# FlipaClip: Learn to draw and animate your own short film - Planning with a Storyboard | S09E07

Hey guys, it's Green Gurleen here and in today's video I'm going to be teaching you about storyboarding. Now your first question might be, Gurleen, what is storyboarding? Well, storyboarding is basically a visual plan similar to a comic strip that's going to give us a rough idea of what our story is going to be for our animation. Now, a storyboard is usually cut up into six main scenes that's going to give you an idea of what happens throughout the plot of your story or animation. The storyboard will be a great way to plan out your animation before you begin it and also be a great thing to look back to as an outline while you're going through and making the frames for your animation. Your next question might be, well what do I put on my storyboard? Your storyboard is going to have your six defining scenes so each scene will give you enough information about the environment in the scene, the background, and what the characters are doing. And there should be enough information in each scene where someone who doesn't know the story could follow along with it, but also not too much so it's not too detailed or taking up too much time because it's not our real animation. It's just an outline. So to give you an example of all the stuff I've just talked about, I'm going to bring it all together on my iPad here.
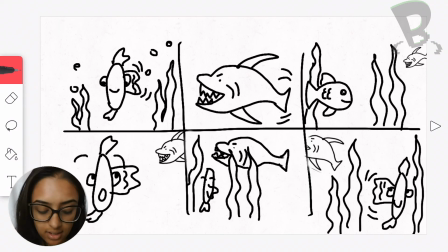(1:19)
So let's take a look. So I have a storyboard on my iPad here. Let's just walk through it so you can get an example of what to do for your animation. For my animation, I want to have a story of a fish going through the water that sees a shark that gets scared and hides from it.
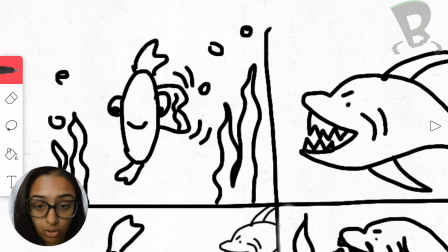(1:35)
So my first scene, we have an angle of the fish straight ahead, just swimming along, and I have some kelp or seaweed in the background that helps get set the tone for my animation and for that scene.
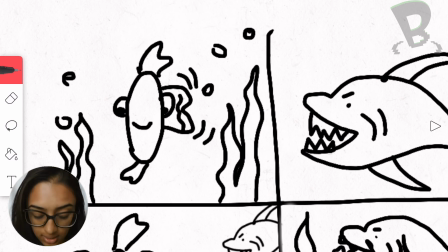(1:50)
The next scene is just going to be the shark and it's swimming along for some suspense.
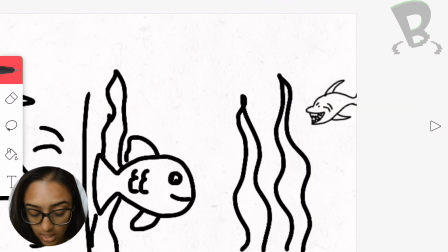(1:56)
The third scene is a scene that's important because the fish is swimming along but it's still smiling because it doesn't notice the shark there. The shark's swimming along looking for some food but it doesn't know that the fish is there. This scene is where the fish notices the shark.
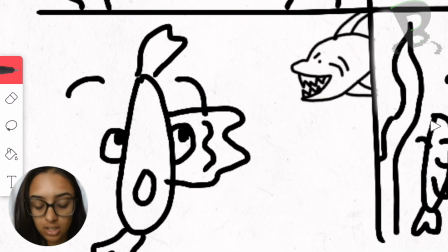(2:14)
Now, the fish notices the shark, but the shark doesn't really see it. So I just got a shocked expression from my fish.
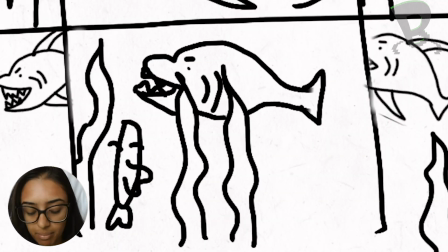(2:22)
And this scene might be my most important scene. The fish lines up with the seaweed, and it hides from the shark and stays super still as the shark passes along by.
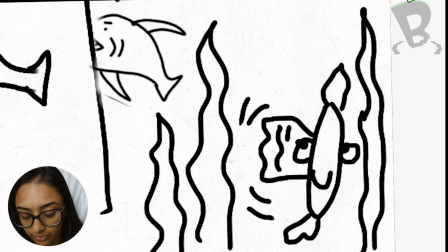(2:32)
And here is my last scene. The shark is swimming away, and the fish is happy because the shark didn't see it,
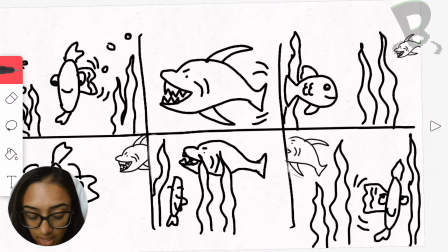(2:38)
and it's able to get away. so as you can tell over my storyboard I didn't have one
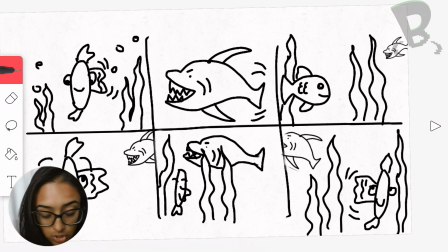(2:44)
angle the whole time I had some scenes of just a fish just a shark some shots from far away so you're going to want to think about this for your own storyboard we're just going to do that to keep our animation interesting so now looking
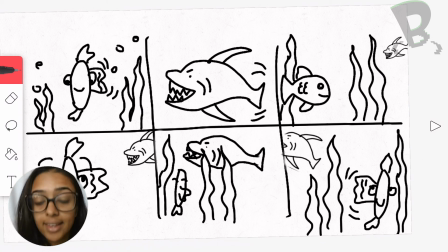(2:58)
at my storyboard you might actually be able to make the animation yourself because it gave so much information about what the story is but it's really just one page with six separate scenes. So you're going to aim for something like this for your storyboard.
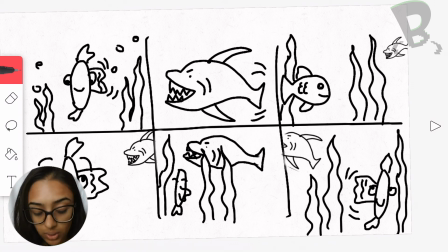(3:12)
So you can look back at it while you're animating, but also you can have a nice plan of what you want for your story and make sure that it's split up wide enough that each scene will make sense, but close enough that they all flow together. And that's it. That's all you need to know about storyboarding. Thank you guys so much for watching this video and I can't wait to see what you come up with. Please subscribe so you don't miss out on any video. Bye!